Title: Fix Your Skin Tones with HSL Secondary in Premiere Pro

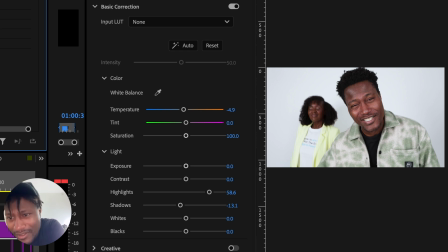4:07 I just think the skin's not popping, but the skin looks healthy, like look how my sister's glowing in the background, you know what I mean? It goes from, like, as I said, you can see green in the shadows, everything's just a bit too green, whereas now the skin is actually popping from the scene.
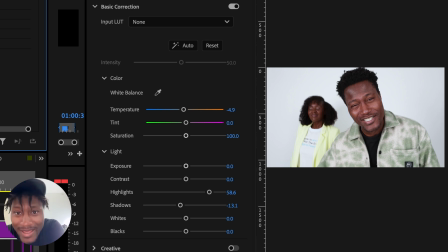4:24 So yeah, anyway, to show you what's actually going on here, if we go on to skin RP. So skin grade RP, by the way, the adjustment is just, I've adjusted it to how my camera looks at skin.
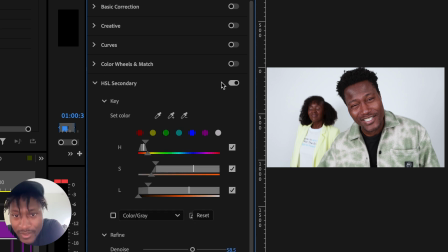4:41 So that's why I've called it RP. I haven't got a Sony or anything, so it's not adjusted to that. So what's going on here is the HSL secondary is essentially
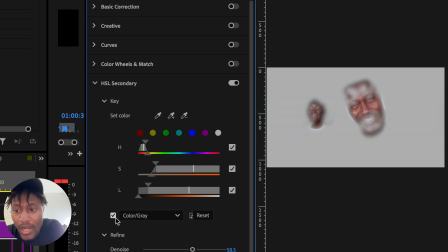4:51 you can be selective on one color alone. So as you can see, within HSL, so hue, saturation, luminance. I dialed in on basically red, orange, this area.
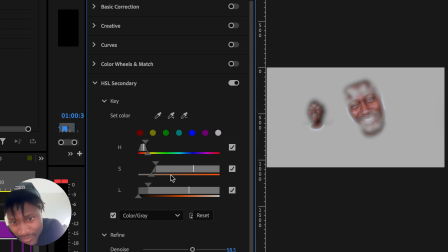5:07 In the saturation, yeah, you know, it's still the same in the red, orange area. So essentially, I color picked the skin, and then I kept on adjusting this until it just focused on a large area of the skin.
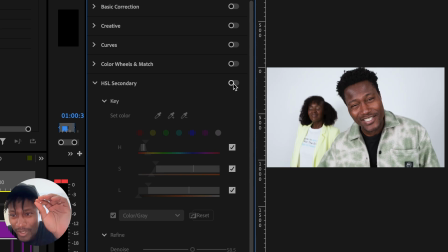5:27 Now, if I really think about it, it's not perfect in the sense of that little area,
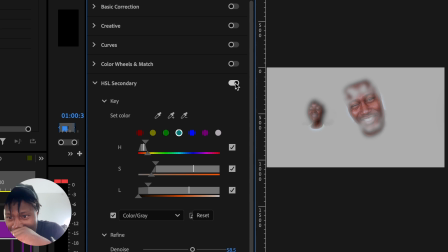5:33 and I guess it's not in the little area of my forehead because I guess where the highlights are. Anyways, let's focus. So it's just focused on that area, okay?
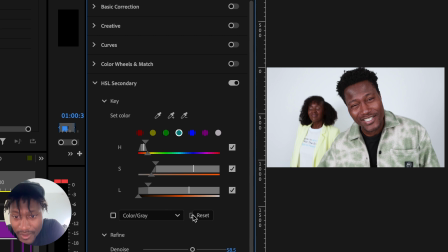5:46 So now when I do any adjustments,
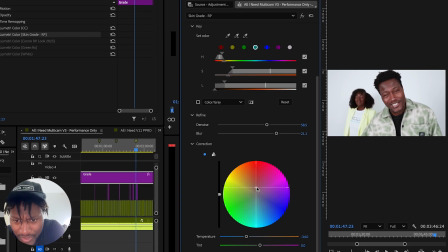5:53 so as you can see, I've basically pushed the skin more into the red area because it would have been basically just there before in the center.
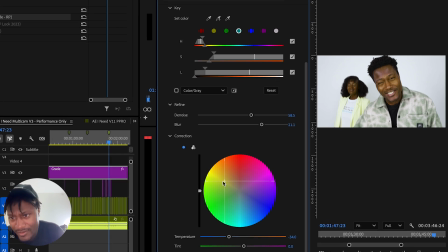6:00 Then it just makes it a bit more warmer. If you go over there, it makes it a bit more yellow. So now you can see more extreme that this kind of thing doesn't work.
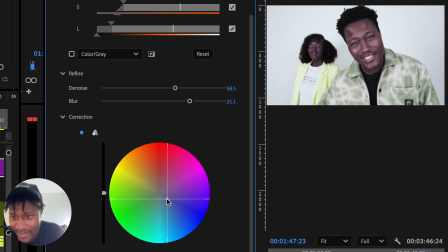6:09 This makes it a bit cooler. If I go over here, see, it doesn't work. So that's what I mean. I think just pushing it into the reds, it just, because it's so similar to the skin tone, and this doesn't matter if it's on lighter skin or darker skin, just pushing it into that red area.
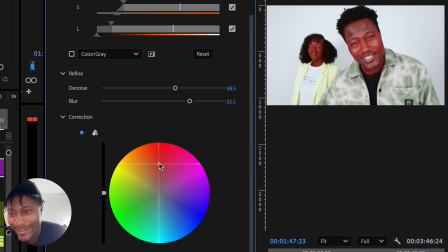6:26 Obviously, you don't want to overdo it like that, looking like, I don't know, like the phoenix has just got blazed up by the sun. Like, you can just make the skin just feel a bit more healthier and richer.
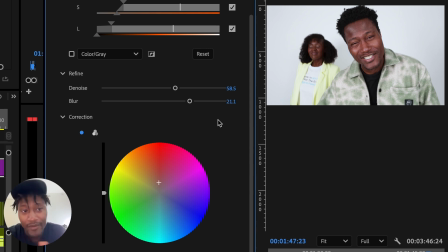6:38 So I always do that, and it's a preset that I just whack on everything that I do with my camera that hasn't got like a custom white balance,
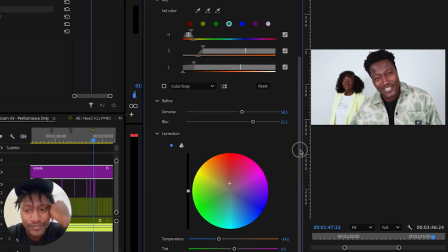6:46 or where I just want the skin to look natural. And as you can see, color temperature wise, I've adjusted that as well.
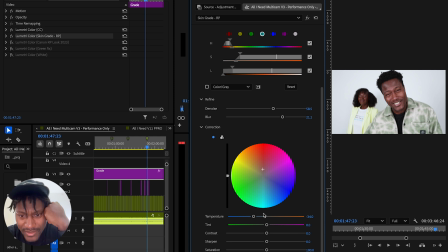6:55 So although yes, I've adjusted it into the warmer tones, temperature wise, for whatever reason, I just made it a little bit more cooler.
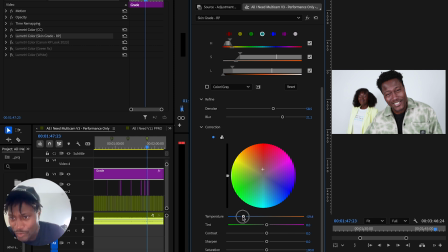7:08 And that's what I mean. It's just subtle adjustments. You know, if I make it super cooler, which to be honest, I do like that look as well, then it makes it a little bit more moodier. But anyways, we could go into all of that.
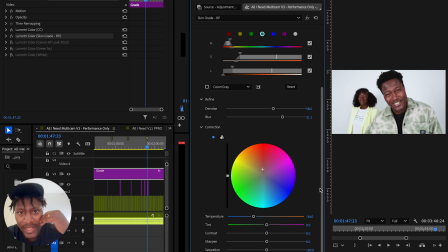7:25 But essentially, all I did was color pick the skin in HSL, which is basically selective for one area. And then I made the correction a bit warmer.
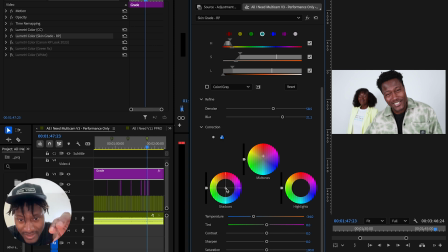7:37 And I don't often put it on that, but as you can see, I basically focused on the mid-tones only. I haven't messed around with the shadows or the highlights. So yeah, you can mess around with it, but I usually keep it on this.
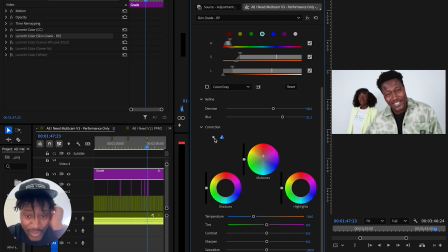7:51 But yeah, as you can see, it's similar to the color match in that sense.
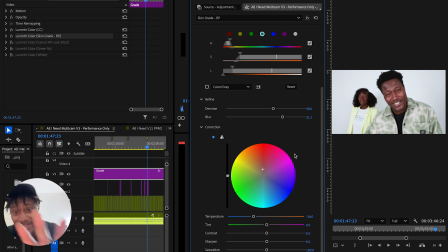7:59 And then yeah, just put the temperature down, and I just left it as that. So that's what the skin tone is doing.